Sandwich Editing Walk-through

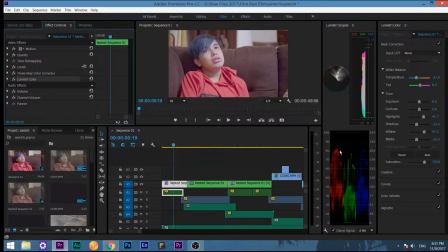477s
So this is your basics right here. And like I said, I want to, I always want to have the red and the blue matching at around 80.
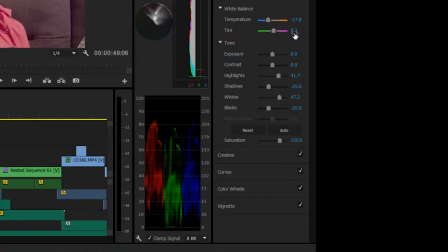486s
And then the green, I always want it lower. So that's why I fuck with the tint. The tint is at 80.3 because if not, if I have a normal, it'll be like this. And I feel like it looks too green. And S-Log footage tends to do that. Look too green.
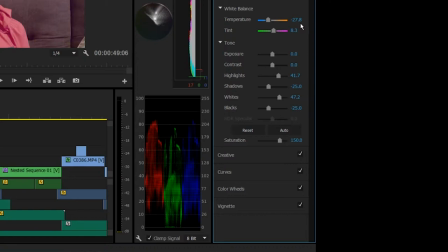497s
So I always add a little bit of magenta tint to it the temperature i like i said i even this out because if you could tell the
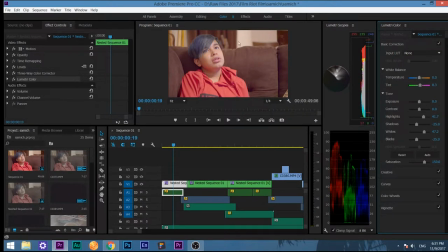506s
red was overpowering the blue and it looks your footage looks too red and i had a good white balance but still you could it's just mixed lighting so in order to fix that you gotta you know fix your levels and then i add some highlights you know i bring up the highlights i
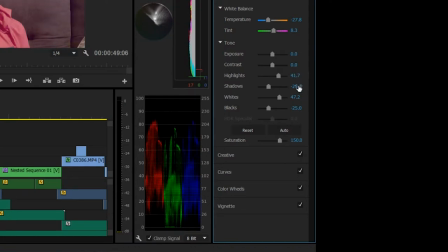521s
have 40 because this is normal so you want to add some of those highlights and then same thing whites and then for the shadows you're gonna crush the shadows a bit because if not look how it looks you want to add some some black into it and then you crush the blacks a little bit more
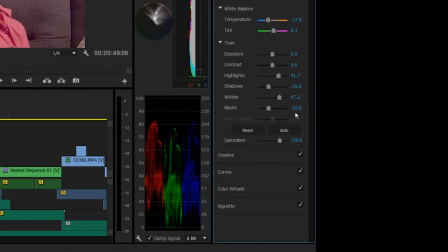536s
so I usually go around negative 15 or negative 25 for blacks and then for saturation I bring it up to 150 again this
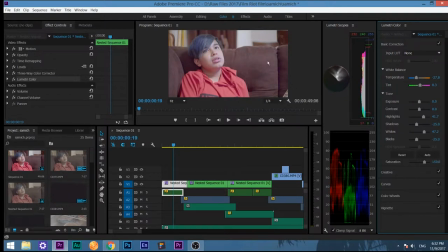543s
is how it looks without it and then I like adding more color so it looks colorful like this after that now that's when I have my footage looking the way I want it to look okay so now that I have this that's when I you know put the Lumetri looks your other Lumetri
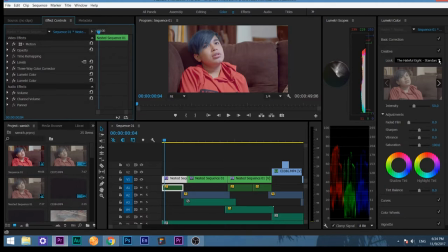559s
you look basically and that I added the film riot film pack it's the
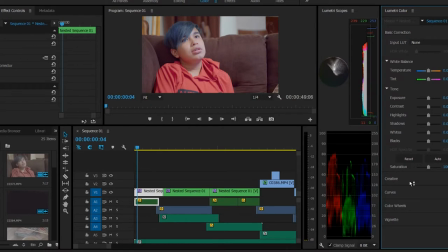563s
hateful 8 standard look and I added that to that and I added it at a 50
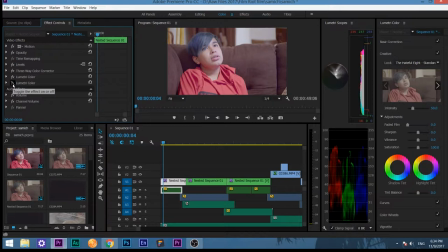568s
and then that's how it looks normal you know after everything is balanced properly you probably see a little blue here but I like to keep it like this that way when you add LUTs if they're too red they'll it'll balance it out you don't want to go to 100 because then that's how it looks at 100.
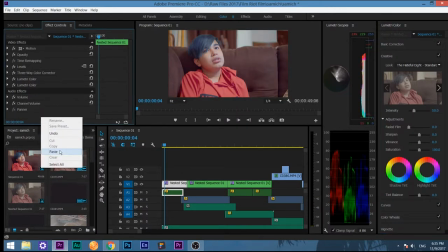586s
Not too pretty, right? And then you don't want to do that. All right. So then you add adding two LUTs, some kind of variation on it.
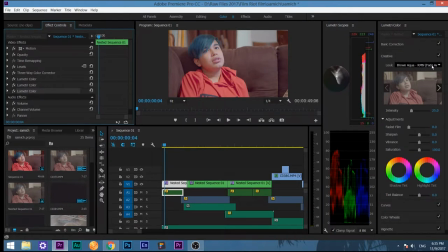593s
I don't have this one anymore, but if you want me, I'll give you the file. I'll Gmail it to you. I'll give it to you on the Google Docs and then you could have it. But basically I bought this LUT pack with all the, you know, teal and orange. I like adding that a little bit because it's my way of fixing that green tint on S-Log3 for the Sony A6300.
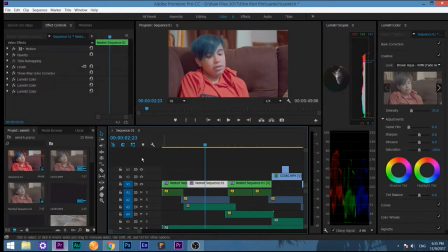612s
So basically this is it. You know, this is the color I like. And the way I usually like doing this, I kind of skipped a few steps.
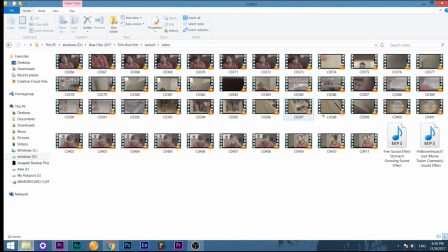619s
So the way I usually start is save all your files. We have about 48 items and it's mostly just him. It's not even him getting the perfect reaction. It's me getting that fluid motion because I don't have a tripod.
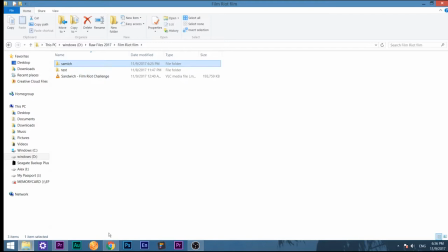632s
So it was really difficult. Well, I usually, if I have separate audio, I like to sync it in post, but I I didn't have any separate audio.
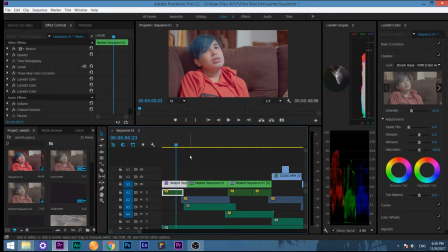638s
So I just started editing. You know, I add the color first. I like starting with the color because that way I get the feel of it. I don't like color correcting at the end. Other people do that at the end, but I don't. I like correcting it. So obviously you can see the reds are higher than the blue and green, but that's okay because I want it to look red.
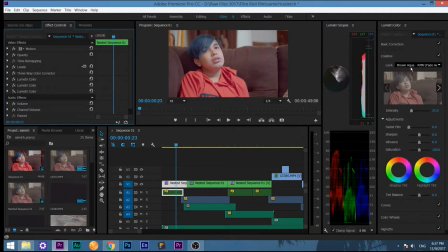658s
You know, if you don't want it to look that red, you wouldn't use the brown aqua tint, you know?